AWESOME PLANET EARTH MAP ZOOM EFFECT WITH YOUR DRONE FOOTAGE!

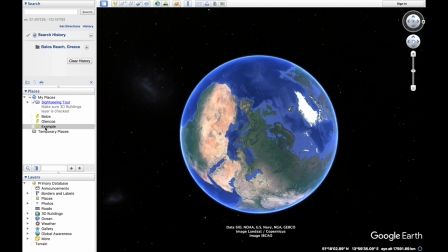272s
This is what we're recording and this is what we're going to blend with our drone footage.
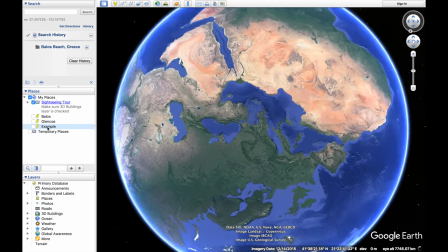278s
Double click on example, in we go, the globe rotates round.
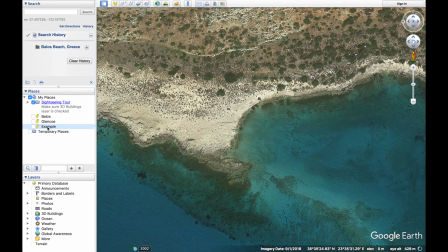283s
Whoa, hey, that's so cool. And there we have it. That is the piece of the puzzle that we now blend with that drone footage. We're going to use Final Cut Pro to blend these two pieces of footage. Excuse my computer hissing here, the computer's working overtime.
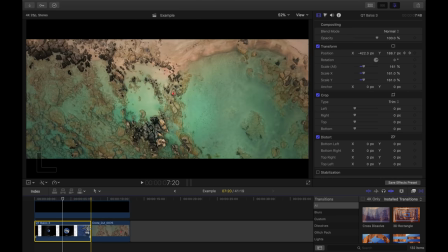300s
So we've We've dropped the two pieces of footage in and now we want to basically play around at this transition here and see if we can find something that roughly matches.
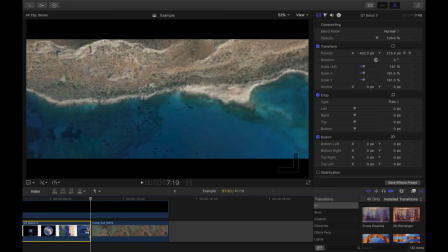308s
Now look at this, this doesn't even come close to matching if I'm honest and this is the beauty of using the clouds to obscure the transition just like Waterworld in Hollywood in the 90s.
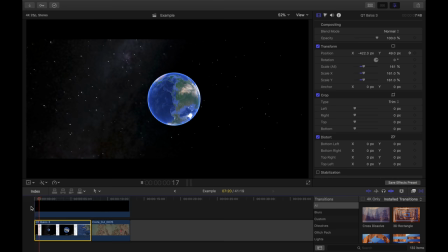317s
If I just play this so we can see what we've got to start with. Okay, in we go.
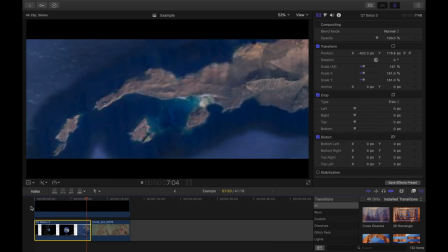325s
And down into Greece and bang. It's not bad, you can see how it's not a bad starting point, you know, it's alright, but we can do better.
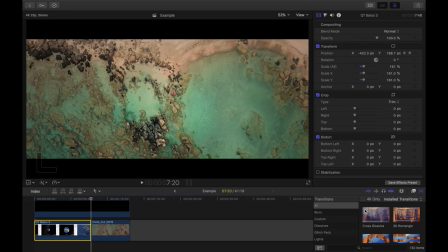338s
First things first, we're going to put a cross dissolve between the two clips, let's make life a bit easier for ourself.
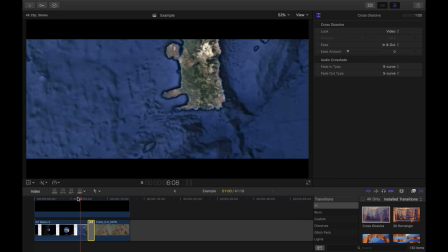344s
So if we look at the transition now,
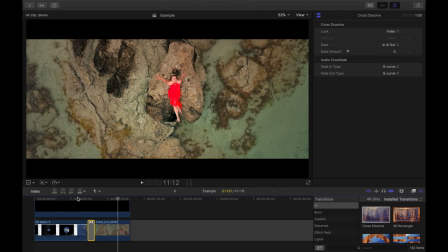347s
okay, better, that step alone has kind of blended those two clips, that's not a bad starting point.
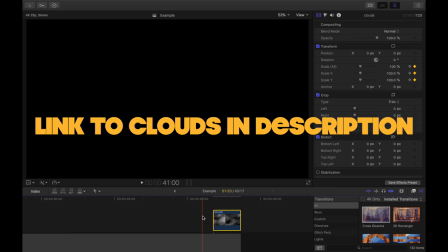355s
What about those clouds though, let's add the clouds. Now we're going to drag these clouds on top of this transition.
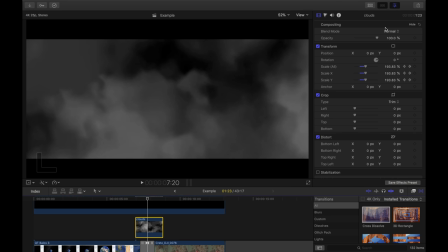363s
And as you can see it's completely obscured the image. What we do is if we go to compositing mode and change normal for screen,
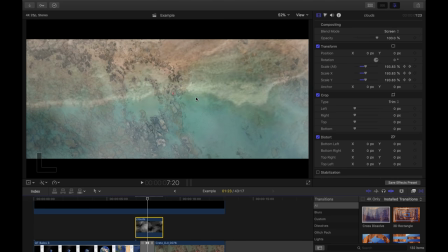372s
it will get rid of all the black and it will leave the clouds in place.
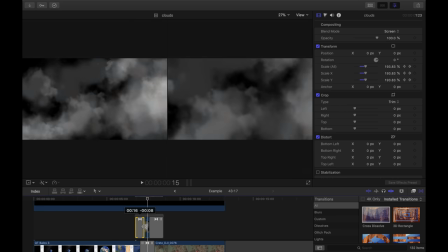376s
Put a cross dissolve on either side of those clouds because we want them to come in nice and smoothly, we want them to fade in and fade out. The trick here now is to go to town with those clouds, copy and paste them all over the place. as much as you desire. See if you can build up the clouds to the point at which it doesn't look distracting but at the same time helps you get that water world effect. So I'm going to do that now.
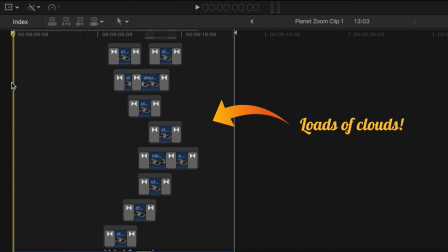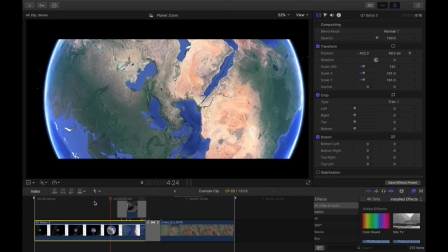403s
Let's take a look at that now. So in we go. You can see the clouds come in.
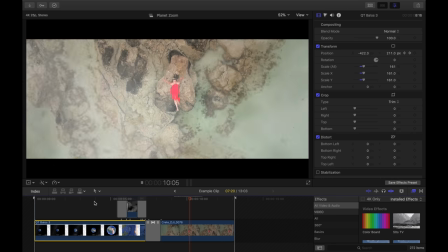408s
You're getting a bit distracted. The transition isn't so obvious anymore. The clouds have pretty much done the job. Maybe we should add a few more. You can play around with that depending on how good the match you have between your Google Earth footage and your drone footage. But either way that's how we do it. That's That's how we replicate the exact same technique that was used 20 odd years ago in that Waterworld introduction.
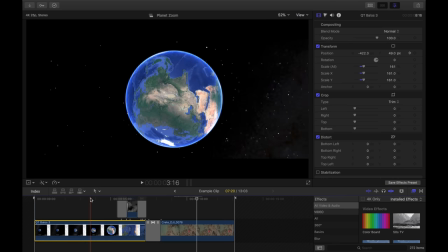427s
So a couple more things we can do to tidy this up a little bit. We want to make this animation look a little bit more realistic, so let's add some motion blur using the zoom effect. This is a zoom blur. If we drag that onto the Google Earth footage, you can see, wow, okay, that's a bit much.
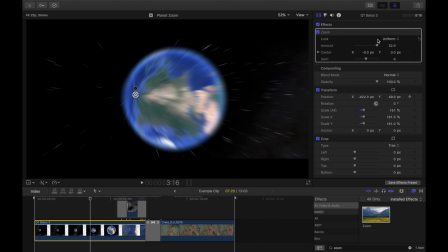443s
What we need to do is we need to cut out the center of that so it's only hitting the peripheral, the periphery of the frame there. So we'll add a mask, add a shape mask, we'll do a circle, kind of globe shaped circle around here and we'll just feather that out. Now what we want to do is go up to here and invert that mask. Now look at that,
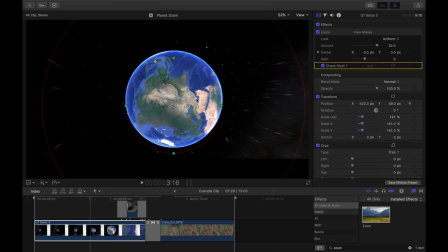462s
now you can see that the stars are being affected by the motion blur but not the earth and that's the kind of look that we're going for there. Let me just drag this out a bit more. Okay, now we're talking. If I switch that off, look at the stars, see how the stars are just little dots?
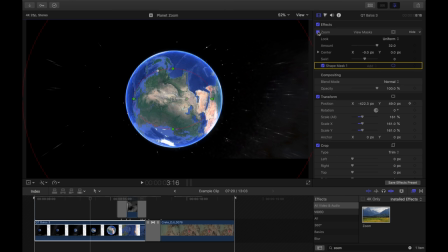480s
If I switch it back on, now you can see the motion blur, much better. So we're done. If you're an After Effects expert and you're brilliant with CGI and visual effects, then of course this is a bit basic, but we're just here talking about an enjoyable, accessible technique that most of us will be able to do if we have the right piece of software. So we're not looking at pro-level stuff, we're just having a bit of fun, so let's not take this too seriously. If you do want to take your aerial cinematography seriously, don't forget to check out our Drone Cinematography Masterclass, a beautiful course, fantastic piece of work that's received great, great feedback since it was launched a year ago. Link in the description to that below.